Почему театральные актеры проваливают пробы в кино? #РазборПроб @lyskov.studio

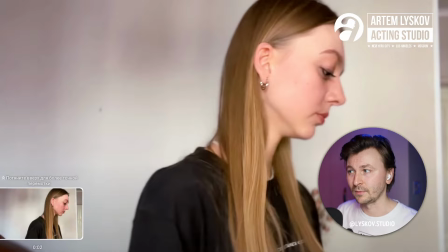(4:06)
Ну, короче, найдете самопробы, вот, Елизавета Михневич, роль Рита, ну, найдете, вот, давайте сразу же по порядку смотреть.
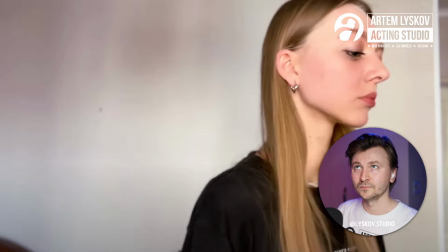(4:20)
Смотрите, самый главный момент, который меня смутил сейчас, это ощущение кадра.
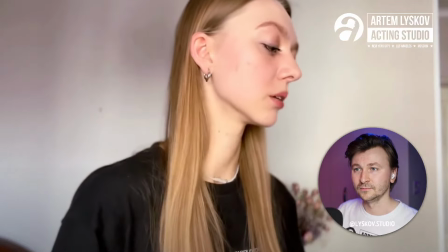(4:25)
То есть...
Мы с Танком и Сашей в Ивантеевку едем, в церковь.
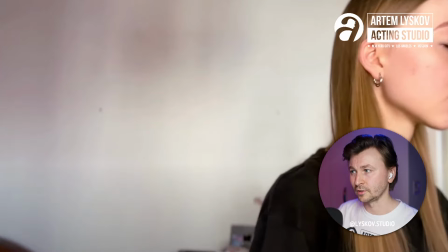(4:29)
То есть, видите, вот она все постоянно смещается в эту сторону, вот здесь какая-то просто огромная дыра.
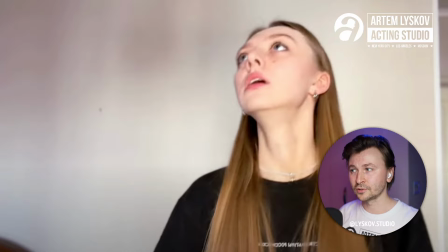(4:36) А кто везет?
Вот это тоже часть актерской профессии, киношной, да, то есть это киношный профнавык, ощущение кадра, да, вот этого фрейма вы должны очень хорошо чувствовать, и как бы вам на самом деле не хотелось супер двигаться,
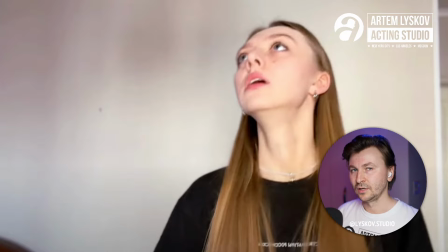(4:49)
старайтесь быть более, Ну какие-то, что ли, с минимальным набором какие-то движения, чтобы вас не мотало по кадру.
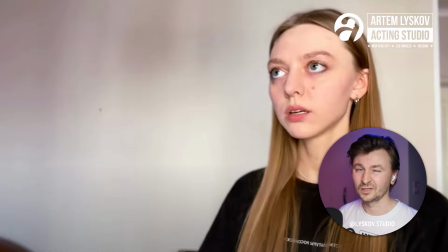(4:57) Надолго ты еще в рабстве?
Скажем так, в плохую сторону для вас работают больше.
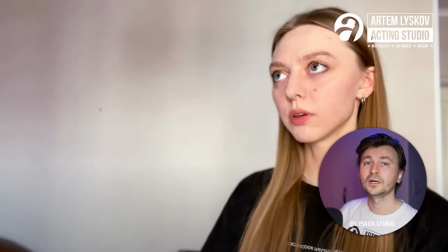(5:02) Я не в рабстве.
Что мне нравится? Она в процессе. То есть она, у нее есть какой-то процессинг. То есть она что-то там, у нее какая-то мысль, которая ее тяготит. Вот это мне нравится, это хорошее.
Я поработаю доступительно.
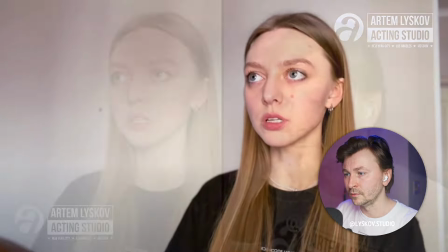(5:13) Да.
Смотрите, что какой момент, который меня смущает тоже.
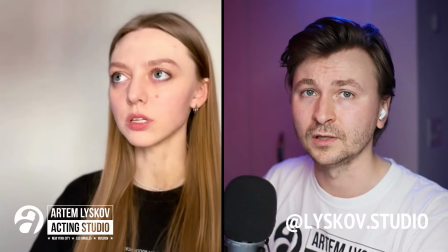(5:19)
Это чисто технический момент. Камера установлена ниже уровня глаз. То есть она, вы как будто снимаете чуть снизу.
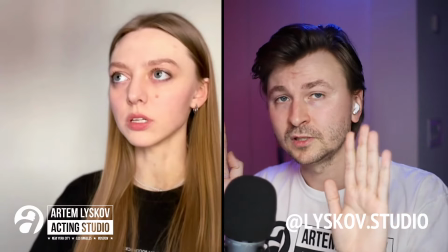(5:26)
А почему это плохо? Мне, в принципе, на ваш актерский перформанс и так видно, я и так вижу.
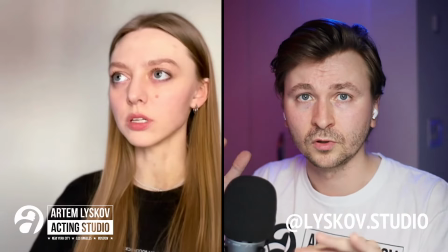(5:31)
Хорошо вы играете, плохо вы играете. Вот.
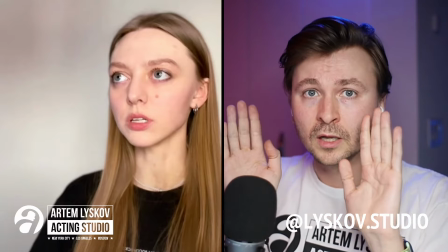(5:33)
Но это может, например, проблемно быть, потому что ваше лицо, оно, когда вы снимаете себя снизу, оно, соответственно, меняет форму.
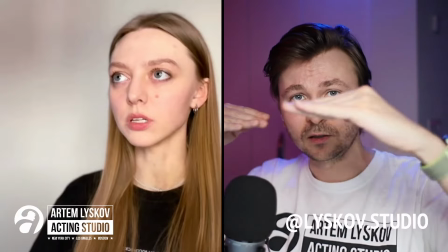(5:41)
А хотелось бы посмотреть, как вы выглядите с eyeline. Eyeline — это когда мои глаза ровно в размер вот с объективом.
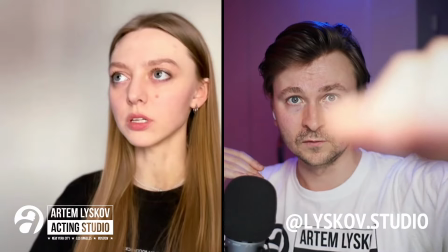(5:48)
Вот, например, вот мои глаза, они ровно в объектив. То есть вы не видите мое лицо ни снизу, ни сверху.
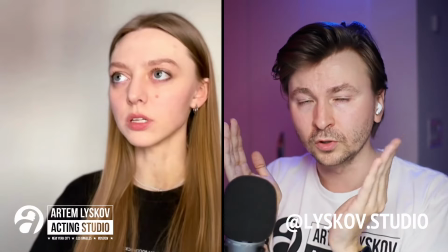(5:53)
То есть тем самым скульптурируя мое лицо. Здесь немножко камера снизу стоит.
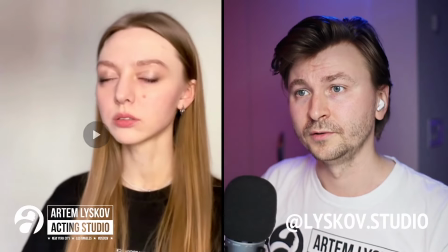(5:58)
Я выставил ее чуть выше, если я снимаю пробы стоя. Тоже, вот видите, опять снова шатается и ушла из кадра.
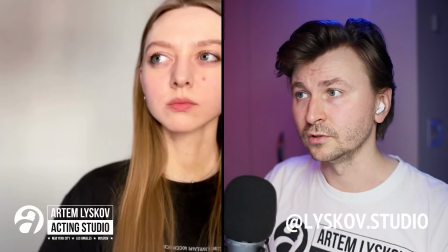(6:07)
То есть вот ушла просто, вышла. Не очень. Глаза прикольные, красивые, смотрит хорошо.
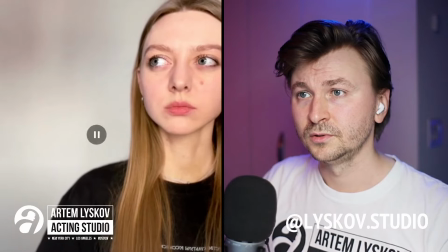(6:14) Что?
Ну, вот я, знаете, сразу вижу, что она театральная актриса.
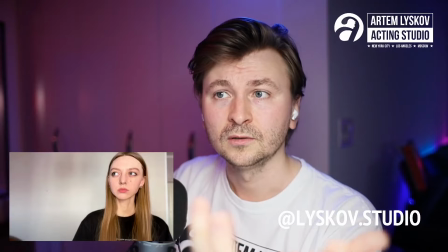(6:19)
То есть вот то, что она, вот, она прям, она очень театрально существует.
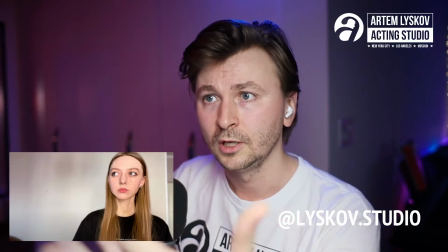(6:26)
Что значит театрально существует? Да значит, что у нее вот этот... Чем театр отличается от кино?
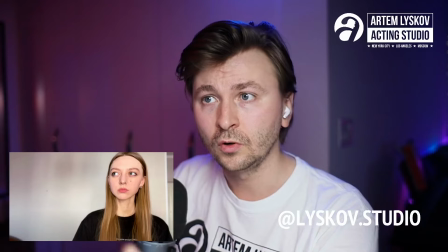(6:32)
Средствами выражения. В кино они мягче.
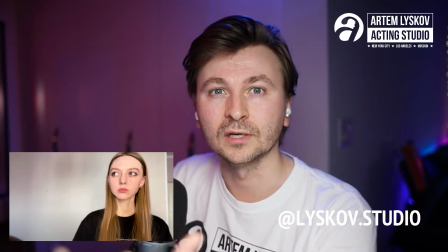(6:37)
Знаете, есть такое понятие, что можно в кино играть глазами. То есть ты в кино, у тебя другие средства выражения.
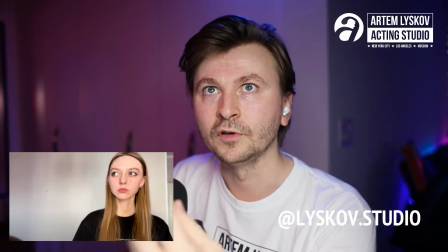(6:42)
Глаза, мимика, мысли. В кино видно, как ты мыслишь. В театре не видно, как мыслит артист.
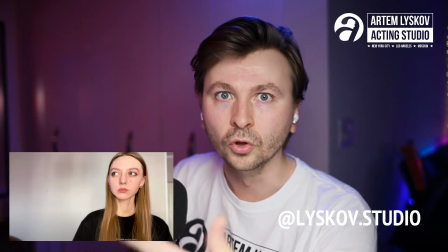(6:48)
В театре видно руки, тело, ноги. Вообще, в принципе, физическую сторону.
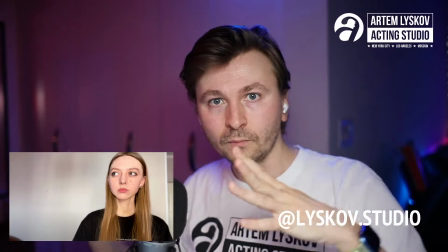(6:53)
Вот, вот для театра вот эта вся вот эта болтушка прикольна.
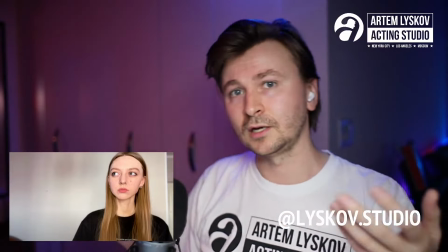(6:58)
Но в контексте кадра, особенно еще вот такого...
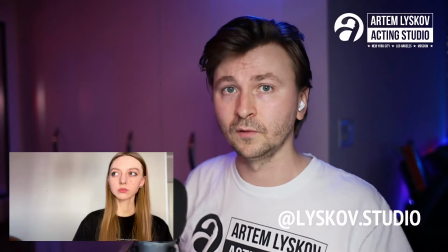(7:02)
молочного в данном случае ее, да, то есть такого среднего плана, все это выглядит, как будто ее болтает в кадре, и это плохо.
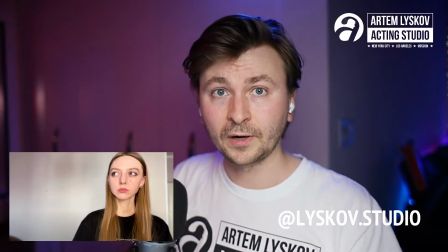(7:08)
С точки зрения как бы профессии видно, что она не супер опытна в кино.
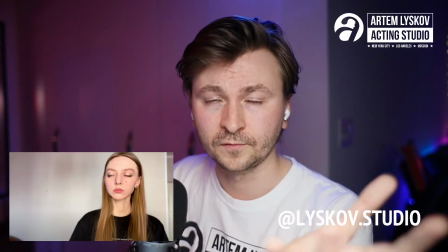(7:14) Только сразу не ори.
Вы понимаете, какой ужас, что когда вас утверждают в кино, хотят, чтобы вы все умели.
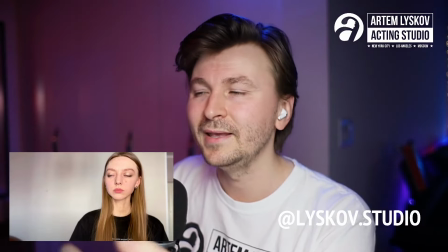(7:23)
Никто не хочет работать с вами и вас обучать. Понятно, что берут разных, есть все разные случаи, но в основном хотят найти того,
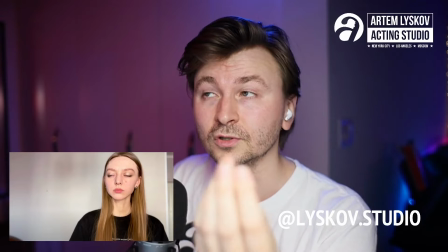(7:32)
кто все умеет, который все знает и с которым будет меньше проблем.
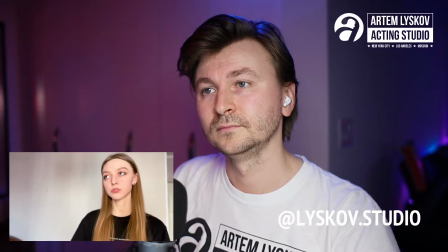(7:39) Сули, надо товар перевезти. Ну, пусть везет.
Видите, очень много вот этих всяких вот таких моментов.
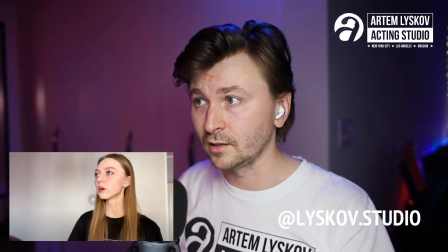(7:45)
Оно создает суету, хотя она сама по себе девчонка-то неплохая, это видно.
Ну, ты следить начали, его людям отсидеться надо, светиться нельзя.
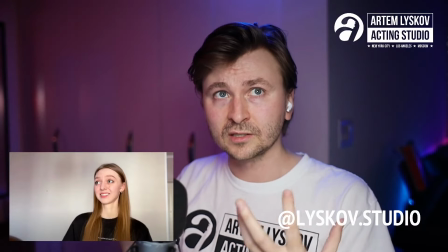(7:53)
И еще вот этот момент, то, что мы часто стараемся, знаете, вот это все показать, вот это все сыграть,
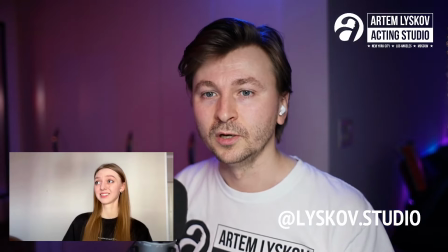(8:01)
вот это глазами, чтобы было все понятно, знаешь, что, типа, я ненавижу, я удивляюсь, я, значит,
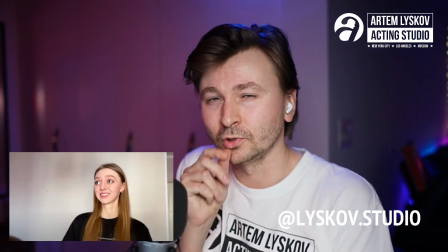(8:08)
затаиваю какую-то штучку, ну, не надо.